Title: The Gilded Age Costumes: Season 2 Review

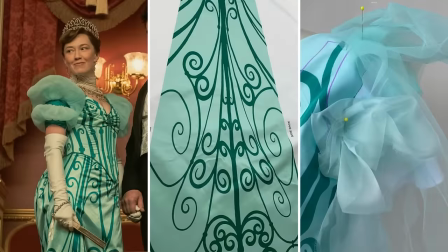8:09 Others have noted that the historical House of Worth examples used voided black velvet scrolls on an ivory satin ground, making the show's screen-printed fabric appear as a cheap reproduction.
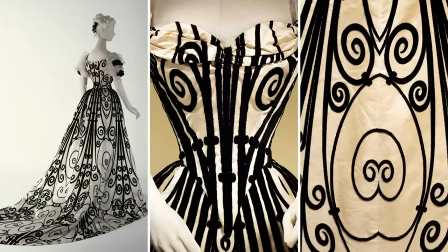8:20 This difference was even more evident as Bertha wore a matching seafoam cover-up.
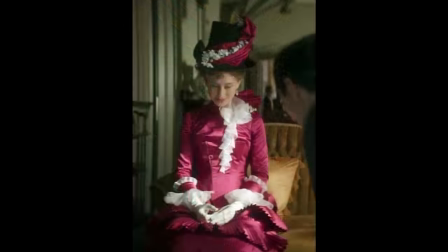8:26 As I mentioned in my Season 1 review, they did play into the ugly duckling turned into a swan trope for Gladys,
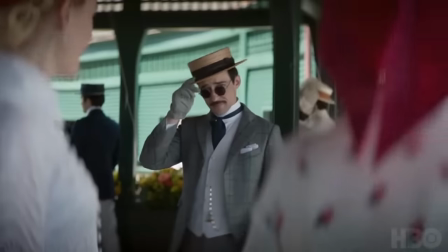8:33 who burst out of the China doll-like fashion she wore in Season 1 into a more sophisticated silhouette and updo hairstyle.
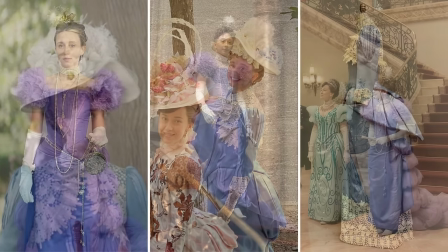8:42 Of course, the poor girl has absolutely no agency as her mother continues to dress her,
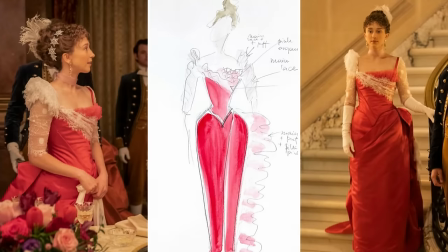8:49 using her as a bargaining chip to advance her own position in society.
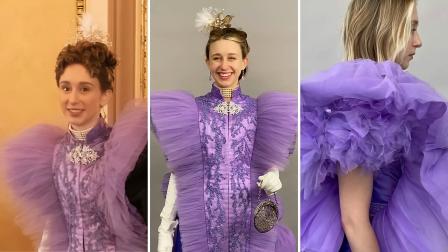8:53 With a palette of blue, pink, and mauve, I liked all of her costumes this season. The lace placement on her blue Easter Sunday ensemble possibly takes inspiration
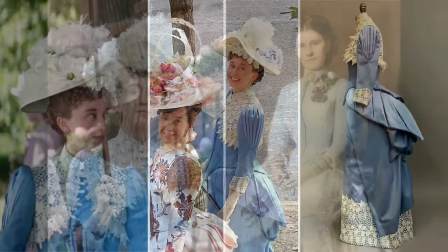9:05 from the Franz Hohenberger Portrait of a Lady in a Blue Dress with Violets from 1888.
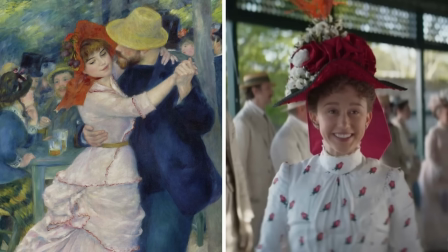9:12 And her dark pink hat worn to the tennis event brought to mind this Renoir painting from 1883.
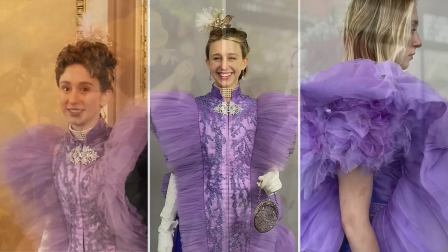9:19 One comment that I have on her lilac opera gown is that I would have preferred a mantle instead of this odd cover-up with the heavy use of tulle.
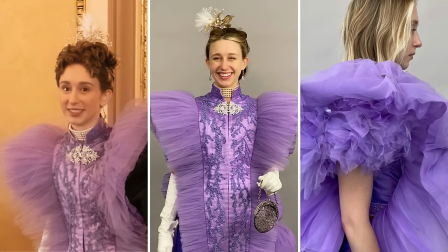9:27 There is already an enormous amount of tulle in her gown,
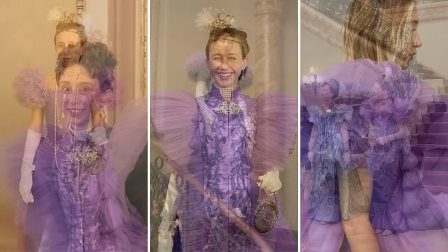9:31 including the ruffle sleeves and this caterpillar-like bustle train, so it comes off heavy-handed in my opinion.
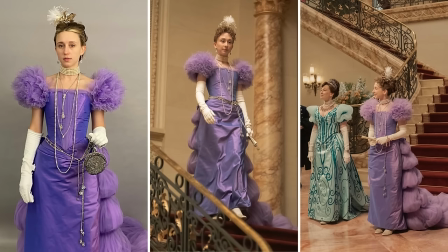9:38 Now, one quibble that I had with Gladys is that there's a scene when she's getting dressed where she isn't wearing a chemise under her corset.
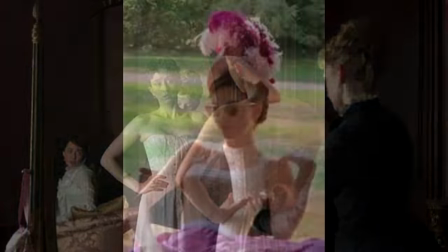9:45 In a behind-the-scenes picture taken from Nicole Bridenbloom's Instagram account, instead of a chemise, she's wearing a modern undershirt,
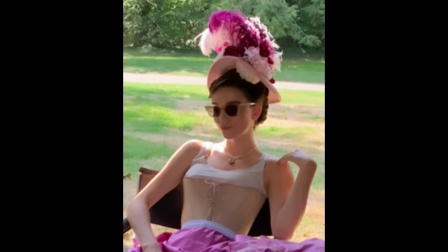9:53 so at least her corset wasn't sitting directly against her skin on what appeared to be a very hot day.
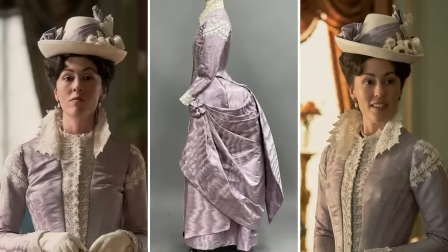10:00 Among my favorite costumes in season 2, I particularly admired the understated and sophisticated outfits worn by Enid Winterton.
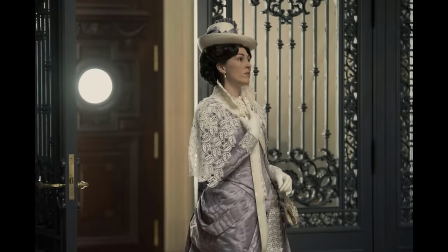10:08 During my appearance on Tony Teflon TV, we discussed the backstory that Turner's previous mistress hailed from the esteemed old money circles of New York.
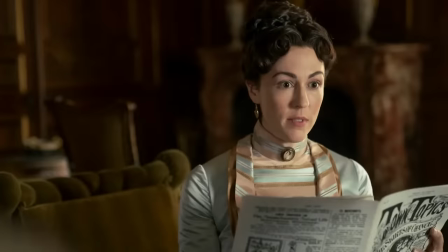10:16 This background likely taught Enid how to emulate the timeless style of the old guard.
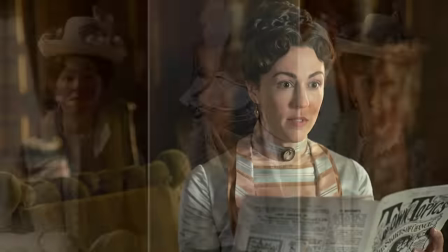10:22 Marrying into the elite echelons of society,
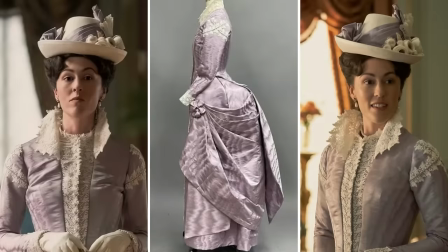10:25 Enid's fashion choices reflect a subtlety characterized by muted tones and a conservative silhouette. It appears that her attire serves as a clever disguise, concealing her plotting and scheming beneath an elegant facade.
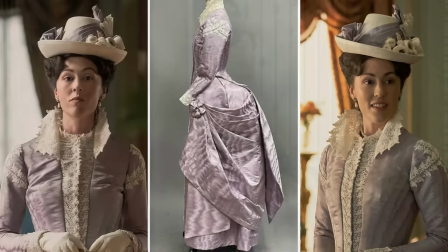10:39 One of my favorite ensembles she wears in season 2 is a mauve moire silk day dress,
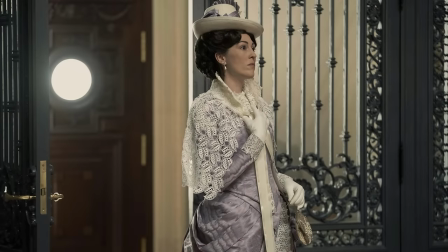10:44 adorned with creamy lace accents and complemented by a cream straw hat. This charming outfit is notably worn during her visit to Bertha's residence, complete with a matching capelette.
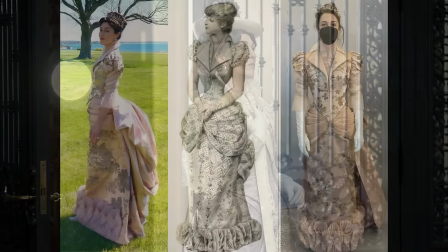10:57 Another standout costume that caught my attention is the pink champagne floral gown featuring a delicate pleated collar.
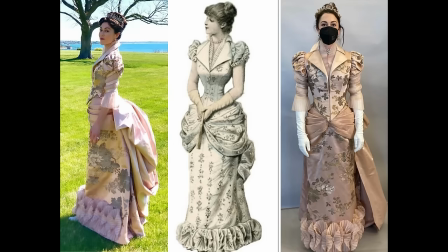11:04 I suppose you might call it her sabotage gown. The designer revealed on her Instagram that she drew inspiration from this fashion plate.
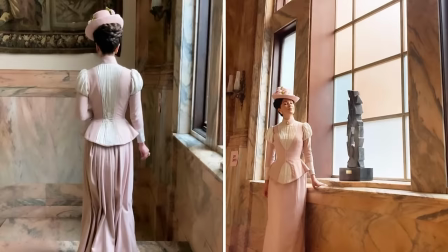11:12 Interestingly, Kelly Curran, the actress portraying Enid, has expressed her fondness of this blush pink outfit, with the team referring to it as the Jackie O dress. Although I can't distinctly recall it from the show, it is undeniably lovely.
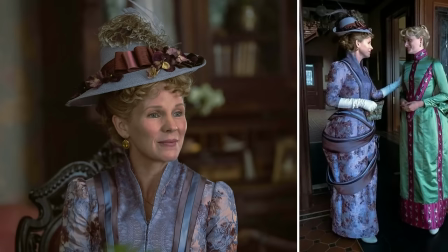11:27 Of the old guard, I admire Aurora Fane's costumes. Like Enid, her fashion choices are always elegant with a soft, muted color palette.
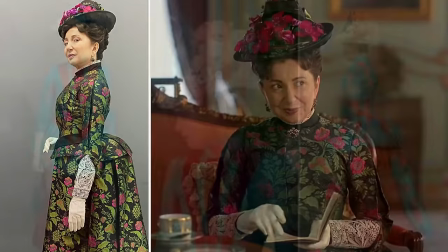11:37 They're lighter compared to Mrs. Astor's rich and heavy brocades. Carrie Astor, on the other hand, is all about the latest trends.
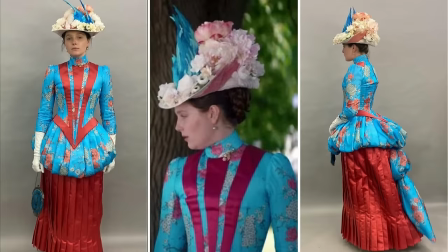11:45 Take, for instance, her red and blue floral Easter Sunday outfit,
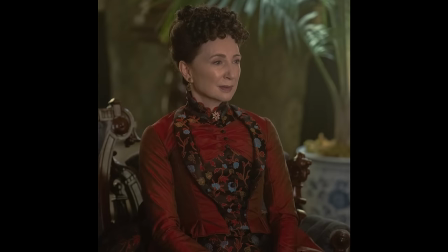11:49 a likely nod to French fashion plates, and a recurring theme in her season 1 looks.
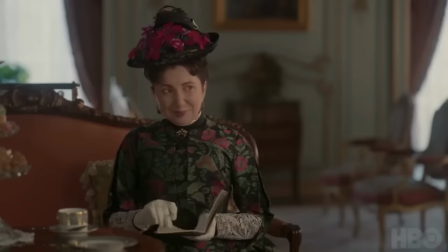11:54 I missed her this season and hope to see more of her in season 3.
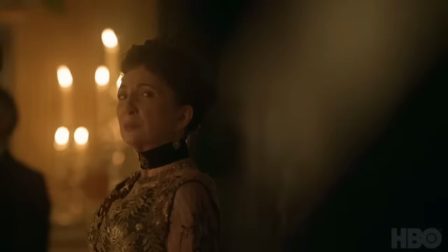11:58 Ada and Agnes returned in season 2, beginning in the same place costume-wise and firmly rooted in the old guard.
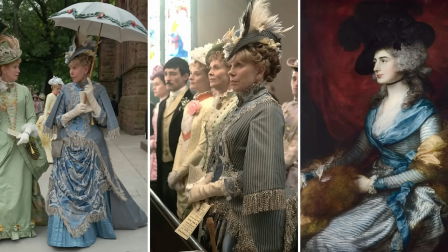12:05 Breaking away from their usual jewel tone or earthy palette,
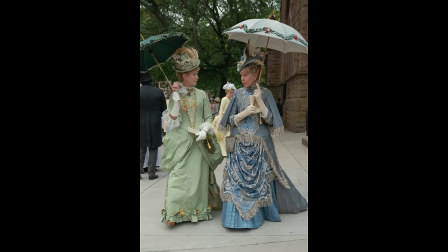12:09 the occasion being Easter Sunday, they both opt for fresh pastel hue dresses.